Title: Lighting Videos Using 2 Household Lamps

Hello everyone, it's Mark with Launchpad B again today and I'm doing another tutorial on lighting. Last week I posted a video about a lighting hack using a spotlight with a 150 watt bulb and putting it behind a sheet, hanging it over a piece of wood or something and creating a diffuser. Now I know that you guys probably don't have this laying around the house, so today's video will be using two lamps, just the regular lamps you have sitting around, probably in your living room already. The video is a proof of concept to show that it can be done using regular lighting. Now I'm a little bit orange because the lights that I'm using are CFL light bulbs. I don't have any control over the color temperature but as you can tell you can still get some very good lighting with very simple means.
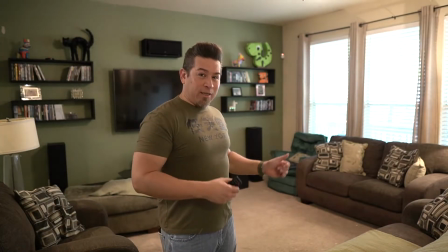Okay so for the challenge we are shooting in my living room. This is what it looks like in a professional grade camera.
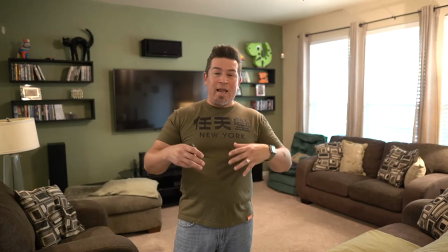Now I had to go into the camera and kind of amp up the lighting because it's so dark in here.
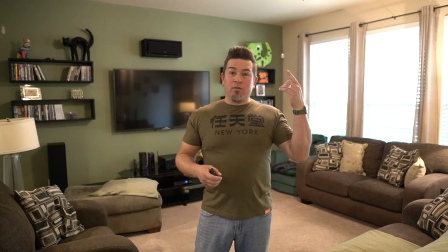We got a lot of light that's coming in from the windows, which is good. And then I've got the overhead light on to provide some additional light, but it's not ideal lighting for a talking headshot.
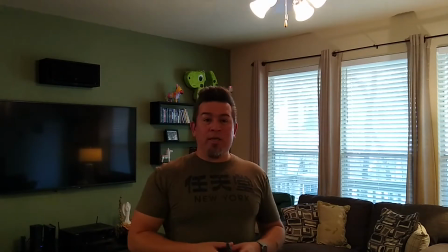And this is what it looks like from a cell phone. It's a little bit closer to me. This is a entry-level Motorola phone. It's got a basic camera. I figured for this challenge, I would use a basic camera so that if your camera is even better, then you probably get better results.
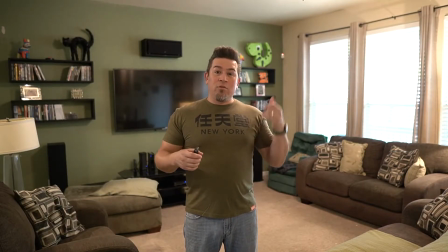But the first thing we need to do is we're going to turn off the overhead light.
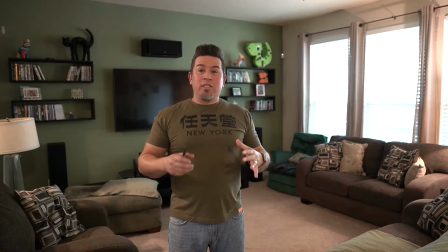With that light out of the way, we can now start setting up the other lighting we're going to use.
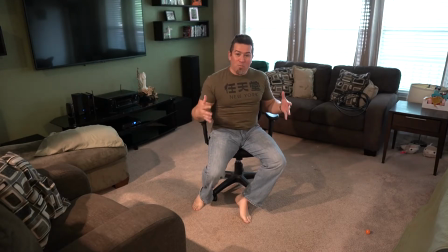The reason I'm choosing a chair is because the couches that we have are so massive and dark that they're going to suck up a lot of the light and suck up a lot of the shot.
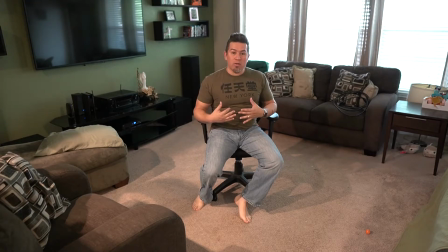So we're going to use a chair because it's a lot smaller and less visible and lets a lot more of the background show through.
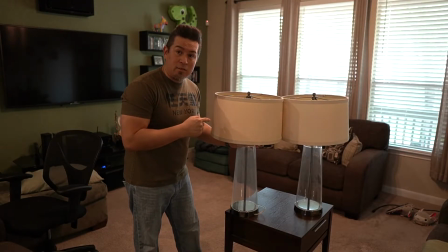The lighting that we're using today is this. Two regular lamps.
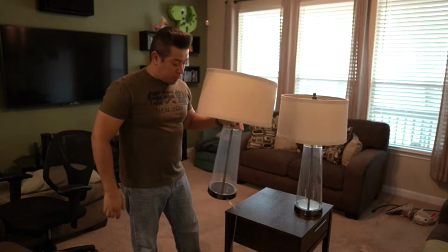Nothing fancy. Regular light bulbs on the inside. Since most of the light is coming in from the window, we're not going to compete with that.
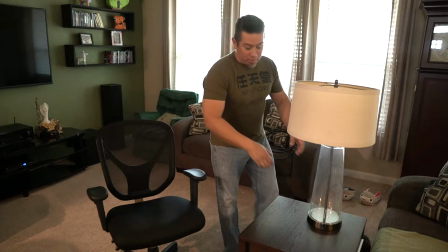So I'm going to place the first lamp right here.
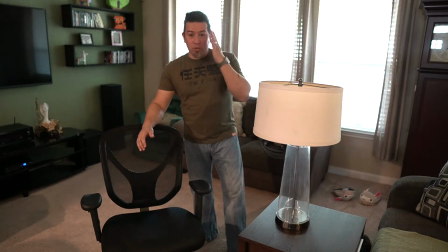And when I set up the shot, I want the lamp to be as close to me as possible, but not in the actual shot.
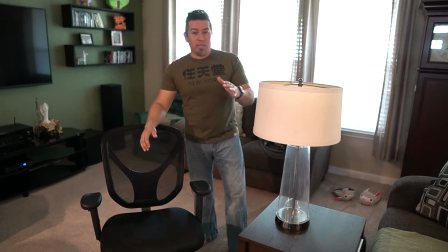And the reason I'm putting it next to me is the goal is to place the lamp at 45 degrees to my face.
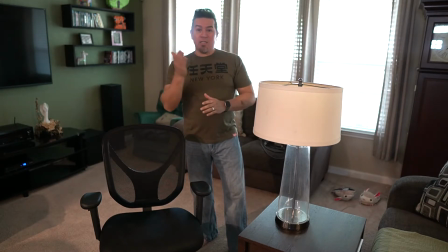What that's going to do is it's going to allow the shadows to create a contour it's a little bit more flattering than had i just put the
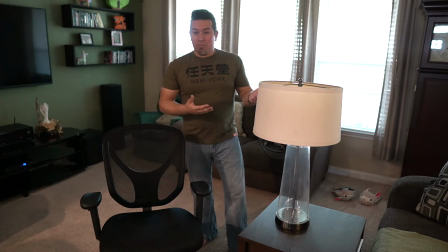lamp directly in front of me also if i put the lamp in front of me it's going to be in the way of the camera so
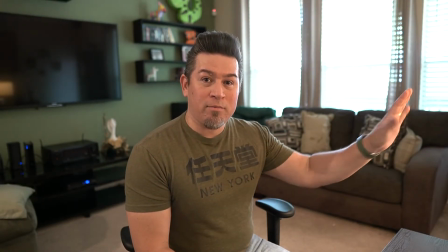this is what the lighting looks like with just one lamp it's over here right there and it's already looking pretty good
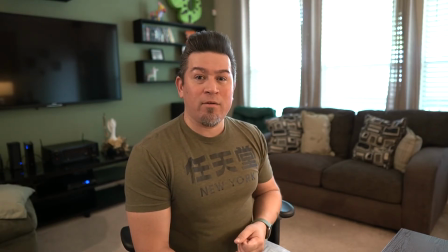and if we want to add some more definition to the room we can move lights around and set them up in other spots i also like to put a light on the
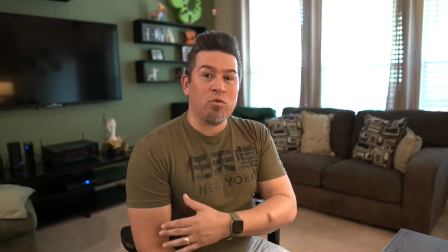opposite side of the first lamp and it kind of creates a highlight onto my shoulder it kind of helps pull me away from the background so we're going to go ahead and do that right now
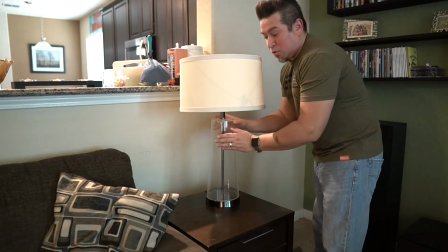so this lamp is directly opposite from
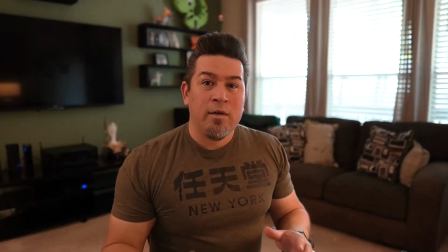me right now now the difference is very subtle you can't
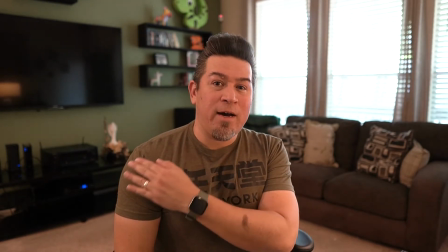really tell there's a light over here but it does kind of define the edge of my shoulder a little bit more and it keeps me from blending into the
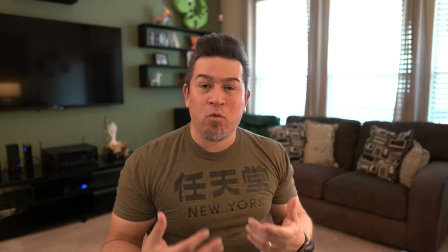background this is going to be especially helpful if you're wearing dark colored clothing or if you've got dark hair and you want to define
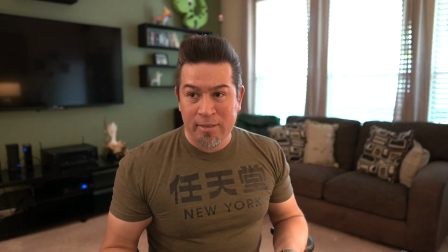the edge of the hair, sometimes it's referred to as a hair light. Now, this is what the shot looks like on a cell phone.
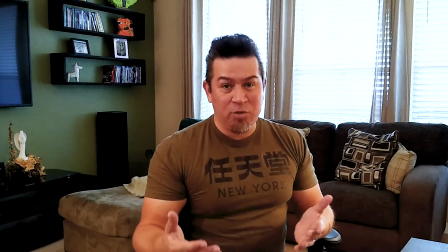Now, I had to push this further away, probably not as good in frame as I should be, but it can also be done.
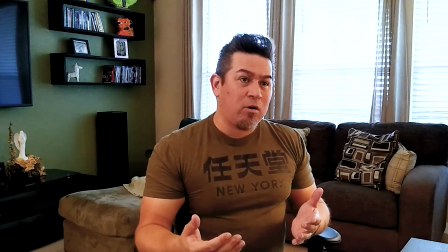Now, it's a little bit more subtle on the cell phone. You can manipulate the settings on the phone to kind of amp up the light, make it a little bit more sensitive if you need to, but this is a cell phone shot in stock, straight out of the box. So I hope that this video has been beneficial to you. I encourage you to try these lighting tricks in your own home so that the next time you post a talking head video, whether it's on LinkedIn or any other platform, you take this into consideration and it'll really help your videos pop.